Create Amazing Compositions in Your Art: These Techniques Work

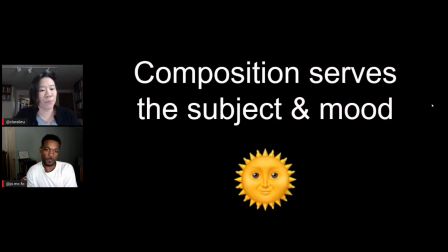(8:16)
This is a really important one. And this, I think, is critical because a lot of times people think composition is just about making something that's visually engaging. It's a feast for the eyes and, oh, look at these things. And I'm so enthralled by it. But composition is more than that.
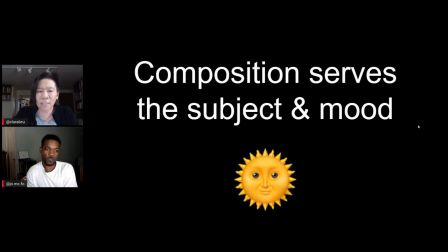(8:32)
It's not just does it look exciting, but does it serve the subject of the artwork and the mood?
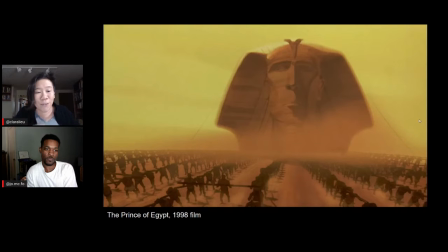(8:39)
Like we've got the Prince of Egypt here. Tell us in the chat if you guys saw this movie. Jordan, I'm not sure I saw the whole thing. Oh, Clara. Oh boy. I'm sorry. So what is the atmosphere of this scene, Jordan?
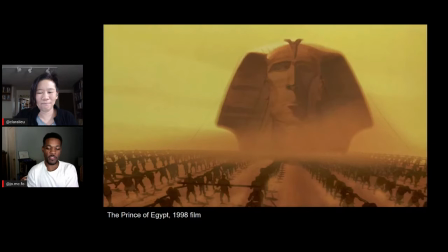(8:55)
Sure. So this is the very opening of the movie. And it's, for those who've never seen The Prince of Egypt, it's the story of Moses. And in the story of Moses, it starts with Hebrews being in Egyptian bondage. And so they start off the movie with having all these Hebrew slaves building all the monuments of this pharaoh.
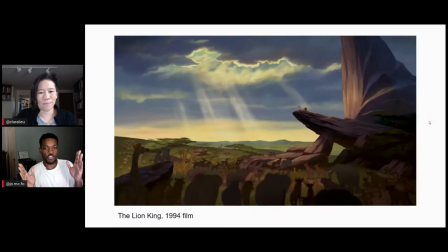(9:13)
And what the shot here shows is how gigantic
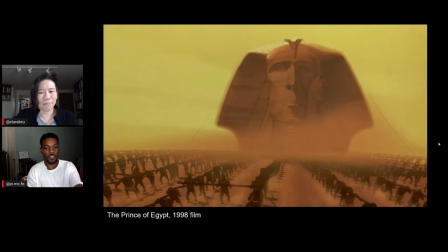(9:19)
this giant head is, the monument to Pharaoh is compared to all the slaves that are working on it. And so the distance we see in the atmosphere, we feel the heat of the day, we see all these people and how tired they are, and it has a really big presence.
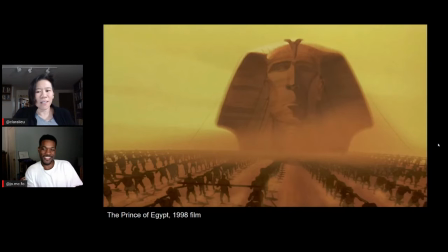(9:36)
And the song's quite good. It feels oppressive. It feels like a space where you almost can't breathe, which I think totally makes sense with the story.
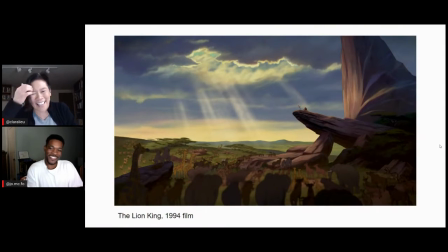(9:48)
Now, The Lion King, on the other hand, very different narrative. So how would you explain this narrative, Jordan? Sure. So this is also the very opening of The Lion King. And unlike the oppressive opening in Prince of Egypt, this one is supposed to be a triumph.
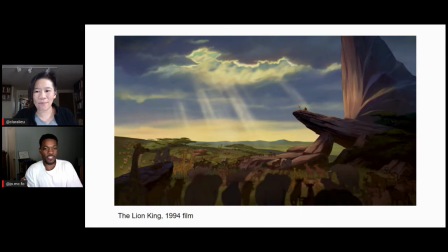(10:03)
So little Simba is born. He's being presented to the lands, the Pride lands, and it's, you have the sun shining and everything is pointed directly to Simba. Even the little rock that they're standing on is kind of guiding your eye to that small little focal point.
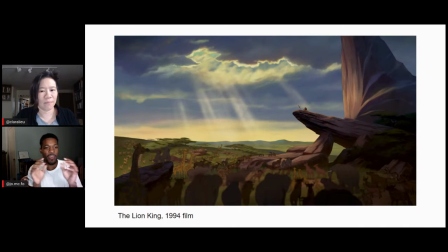(10:23)
And if I remember correctly, we even zoom out, so we might have started on small Simba and seen then enlarge the frame,
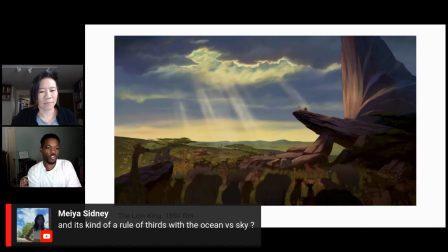(10:30)
but everything's just showing you this is what's important.
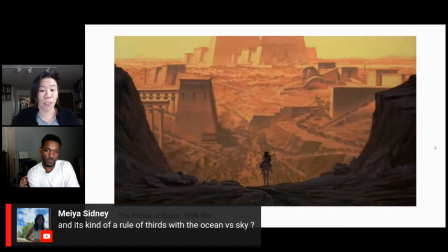(10:35)
Maya is saying it's kind of a rule of thirds thing with the ocean versus the sky. We're talking about the Moana still. We actually did not include the rule of thirds. I'll tell you, Jordan, I don't really use that. Do you use the rule of thirds? And what is it?
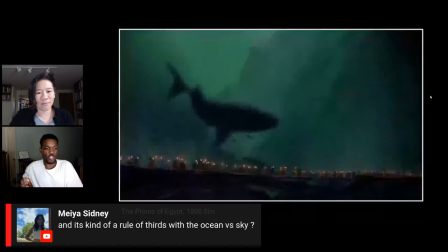(10:51)
Okay, so the rule of thirds is when you split the composition horizontally and vertically into thirds. And there's supposed to be 4 intersection points that and the idea is that if you create a composition, put the focal point in one of those 4 locations, it will be a good composition.
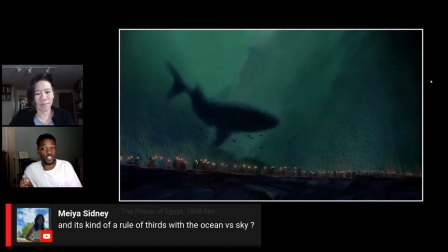(11:11)
I think it's one of those things that's good to keep in mind and it's good to start with,
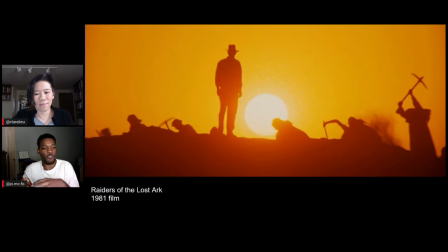(11:15)
but I don't necessarily say every composition has to have that. But it is much easier to have something that is engaging or, so yeah.
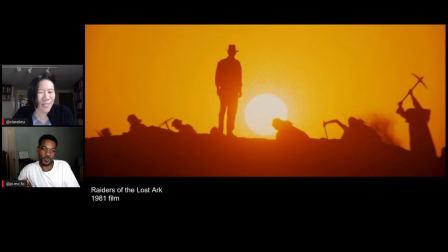(11:30)
Now we've got Raiders of the Lost Ark, and we were just talking about how perfect the color scheme is. The fact that the people that are digging are down below. Indiana Jones is very tall and he's above everybody else.
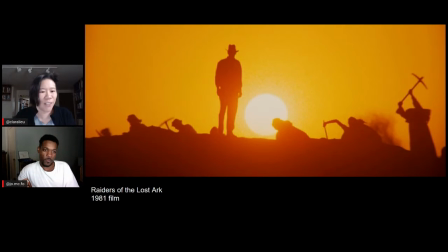(11:45)
It serves the narrative, which is them trying to go down and find the Ark so their faces can melt at the end of the movie, right?
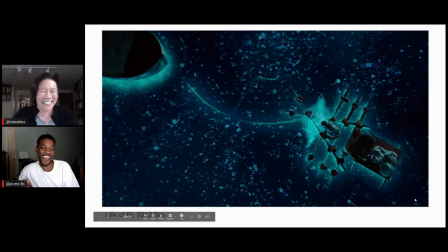(11:52)
Not them, not those guys. They're the good guys. Now, I have not seen this movie. But Jordan, why don't you explain these 2 scenes and what they have to do with each other?
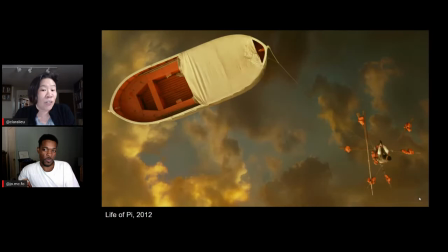(12:03)
Because this first scene, it's actually the same boat that you see here. And yet they're very different compositions. So what's going on?
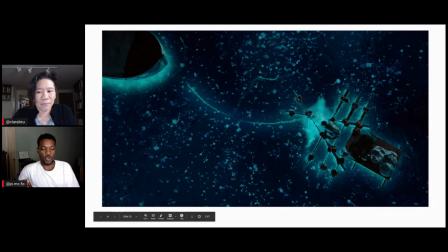(12:12)
So for those who don't know, The Life of Pi is about a story of a boy who gets trapped in the ocean on a boat with a tiger.